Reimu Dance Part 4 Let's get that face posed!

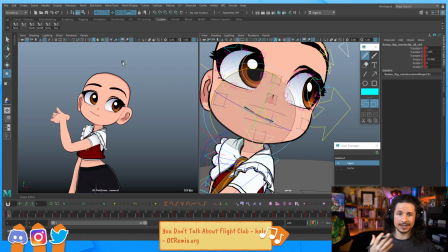Look at that. How suddenly there's this line of action to the face. Instead of just being flat and dead, it's dynamic and interesting. Now, I could move the chin. I don't know if I want... I probably should, but I'm going to try to see what controls I have for that.
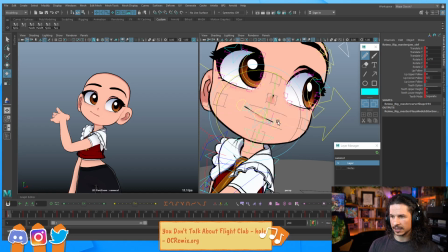You probably... Yeah, let's do the jaw here. Let's see. Okay. I kind of want an open mouth, mostly because I really like the design of the mouth, the interior colors. I want to see if I can get a nice appealing open mouth pose.
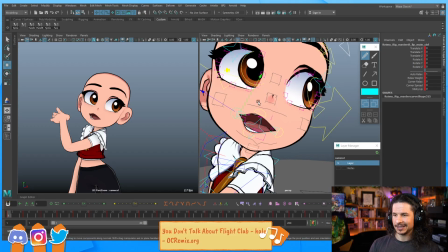So let's kind of just add this nice smile, and it's not going to be like she's singing or anything like that.
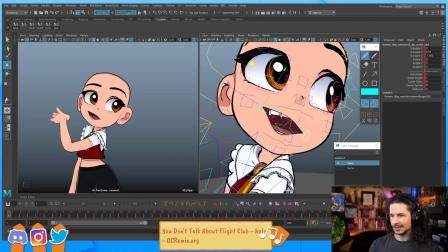It's mostly just going to be just kind of open mouth smile, kind of yay, like that.
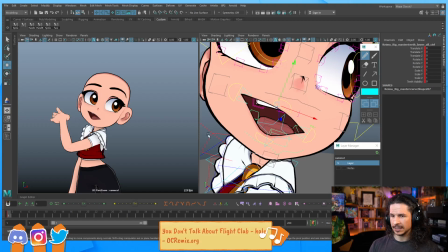So bottom teeth, I don't want to see. I want to keep that nice and simple.
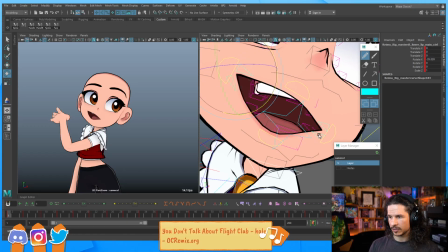Let's shape that mouth. Nice simple form. So at the bottom, I want it to be nice and just a nice arc.
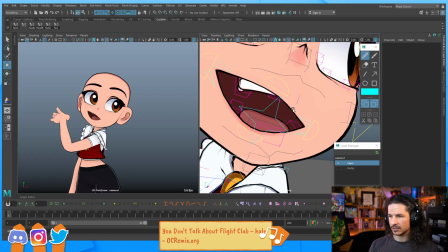The top is going to be nice and tight. So it's basically going to be a straight-ish line. Okay. How far do I want to push this? Let's see if we can add just a little curl to the mouth corners.
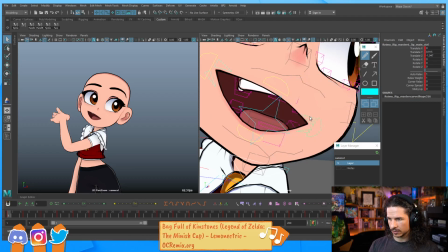Actually, let's try to avoid too many rotations on different controls and push this here.
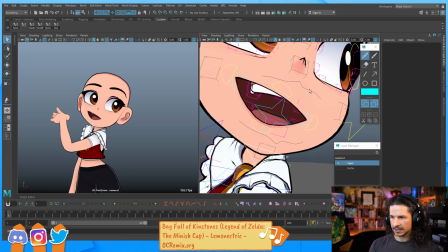So something like that. And then I'm going to take the top teeth and rotate them in place. So normally teeth don't move, but when we're posing for animation, rotating the teeth and kind of putting them in place, it allows you to exaggerate the mouth a lot more.
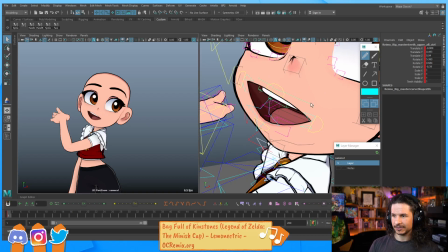So I just want this nice little kind of, just a hint of teeth right there. Not perfectly centered, but just something like that. And suddenly it just looks a little bit more appealing.
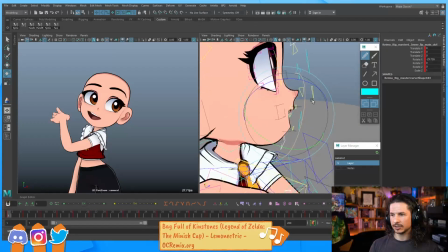So something like this. Now, normally I would also be trying to push the facial pose on the 3/4.
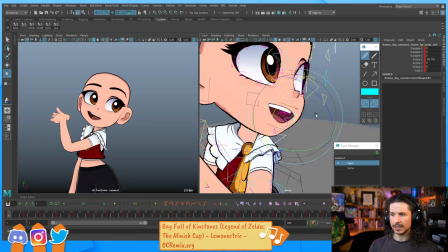Because this is a 2D style rig, I'm not going to try to push this too much here.
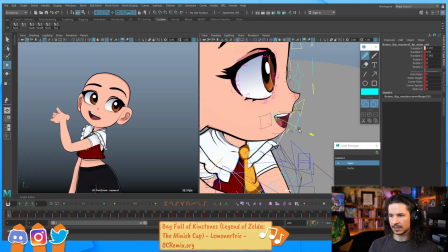If I do, I think I'm going to start losing some of the appeal of the face.
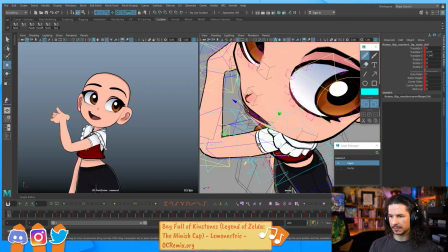So I'll push it a little bit here, but I'm being very careful that I don't affect the overall
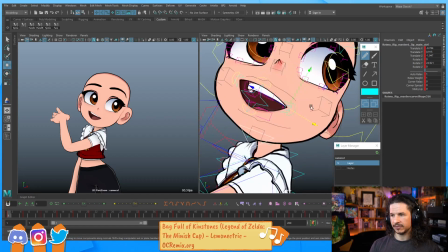visual design of the camera view here.
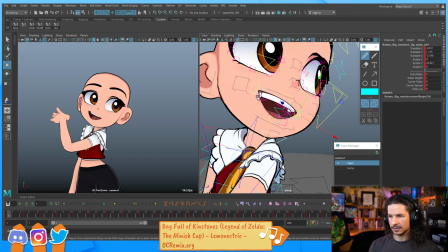Okay. Let's kind of shape this a little more.
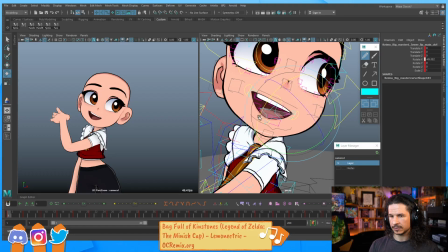Maybe just a little rounder right on that side. Okay.
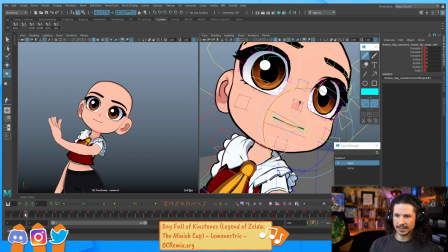So that is a little bit more interesting than that.
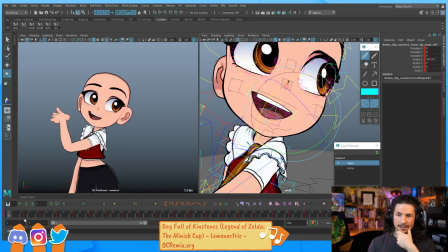Okay. So a good start.
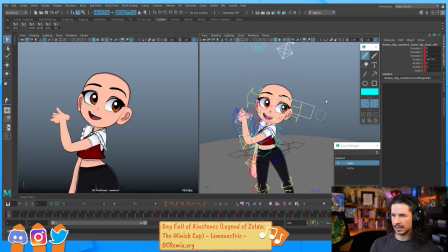We can kind of push it a little bit more later on. Once we kind of know where we're going. I kind of want to raise this. I want a little bit of white under that eye there. And then maybe, let's just see.
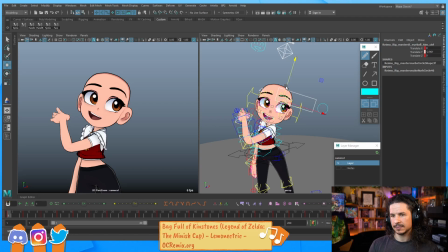Lower that. Yeah. Yeah, it straightens it out a little bit. Okay. Any tips on how to avoid over-animating a character? Over-animating a character is not necessarily a bad thing.
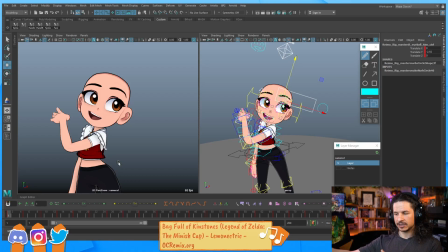If you're over-animating a character, it's that's actually what I tend to recommend students do. Push a character further than you need to and then tone them down.